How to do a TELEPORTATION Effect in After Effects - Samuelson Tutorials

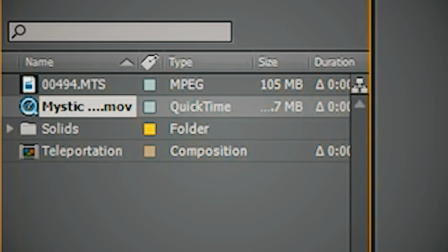6:30 and yeah perfect so bring it into my project and then I'm gonna drop it exactly where I want it which is here as
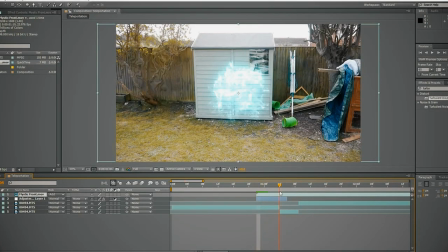6:38 you can see it has a black background so you can turn it to add if you want more of a light look or screen which is what I'm gonna go for this one which I think just looks a bit cleaner the black background adds makes it easier for blending and better for blending so
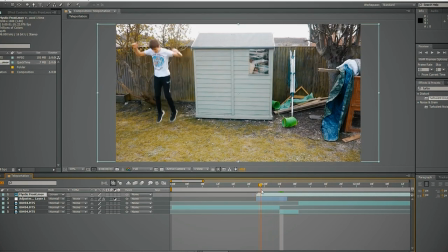6:53 I'm gonna bring in here and the timing on it is obviously already good so I'm gonna drag it and drop it on me maybe change the scale but I
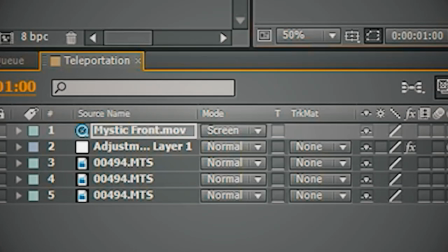7:01 think that's pretty good for scale at the moment but I will adjust that so I'm gonna go on my do is I'm gonna go to opacity click
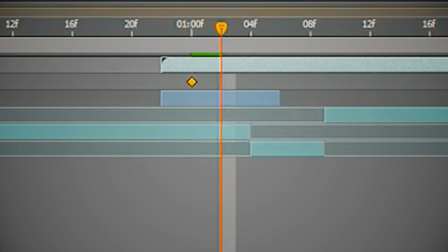7:07 stopwatch and then you're gonna turn to zero there and when it gets back two frames later you're gonna change it up to 100 so it a
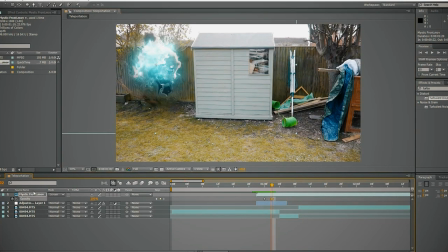7:14 bit more of a fade in rather than just appear so i am going to press s for scale and turn that up just to make it a little bit bigger and so so far it's not too bad but there is one more thing i want to do so i'm going to drag the
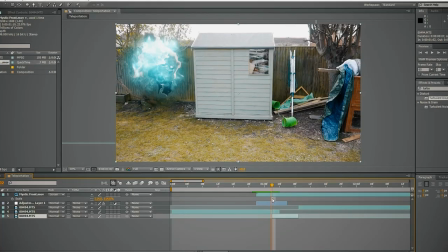7:30 clean plate over a couple frames uh then what i'm going to do is i'm going to select my uh me basically the layer when i'm jumping up so i'm going to press t for opacity stopwatch and keyframes 100 there drag it
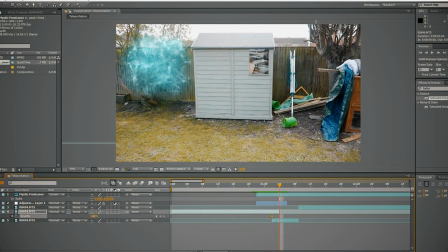7:46 across where I want to disappear make it zero and as you can see I disappear I've fade out rather than just straight disappear and I think that looks good so one more thing it is like a personal stylistic choice I get effects and presets search up glow drop
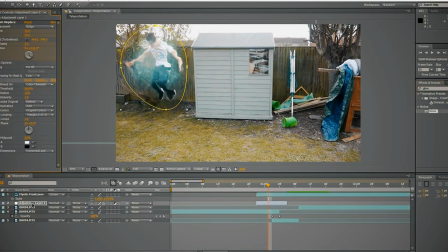8:06 it on and what I like to do is go to the first thing and I like to change it to zero and then go to a peak sort of point which is around here and then crank that up to
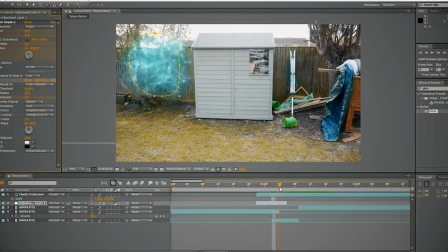8:19 just one and then find uh my other point make sure stopwatch is clicked and i'm going to change it back to zero again now this kind of adds another sort
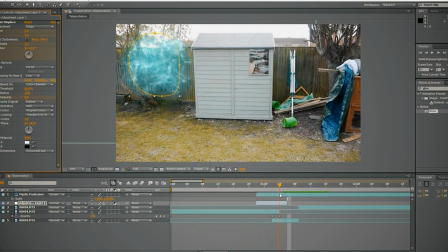8:34 of warp sort of warm effect and it kind of works with the flash of the of the mystic thing and i did it in i i was experimenting with what would look good and my 60 second short film uh a filmmaker's dream and i i just tried that out and i thought it
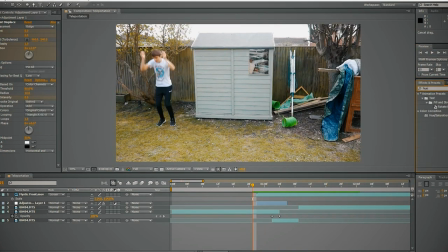8:50 looked good and i thought it worked with it all what i'm gonna do now is go to hue and saturation and drag and drop on the mystic uh
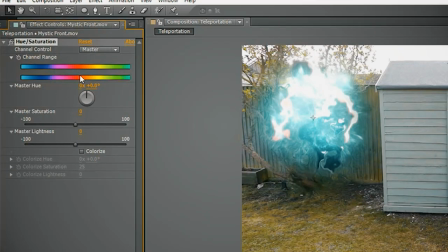8:57 whoosh now this means you can change to any color you want by changing this master hue and it will literally become whatever color you want
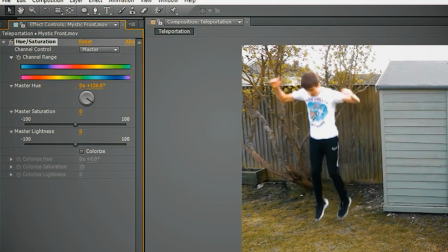9:05 on the color hue and so you could go for something like this a nice pinky purple or
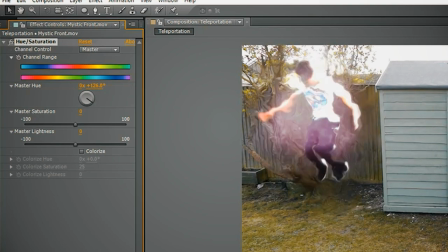9:11 you could stick with your default colors but I I went for a sort of a greeny blue sort of like a turquoise more towards the green side for my ever for my second shot film but
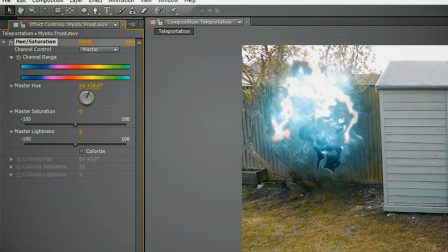9:25 for this one I'm probably just gonna go with I like the blue that it has but I'm probably just gonna turn it a bit more to the green side to make it you know i like i like that sort of like greeny texture so probably about minus 25 to get a sort of
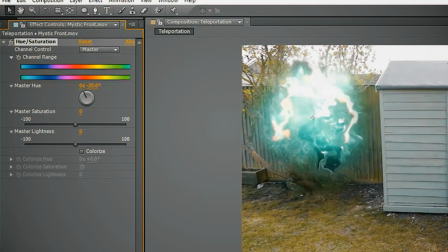9:39 green sort of turquoise hue to it which i think is probably my favorite and obviously you can turn down the saturation and
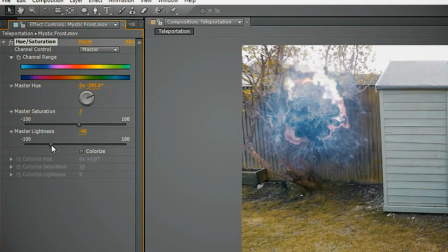9:48 if you want to go for a bit more of a different stylistic effect you can go to any color turn down the lightness and that'll add like rather than like a big puff it will add just more of a bit more of just like a little sort of that light thing rather than a
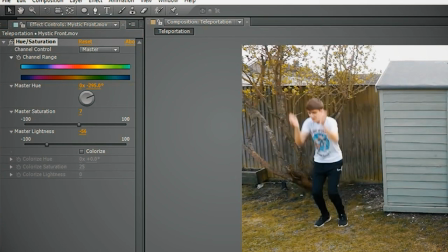10:03 big massive missy explosion so that's another stylistic choice you can have I think looks really good as well but to be honest I'm just gonna stick with the default stuff
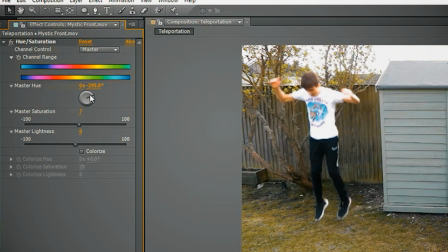10:11 which is normal lightness maybe tell the saturation to about 7 and then minus 25 so yeah now we got move on to
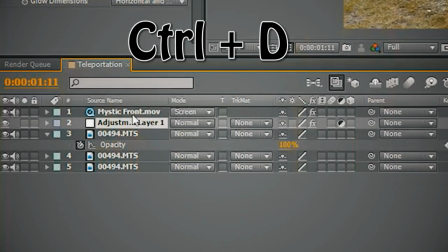10:18 the second half which is me reappearing so what I'm gonna do is I'm gonna go and I'm gonna control D duplicate the adjustment layer and then drag it to wherever I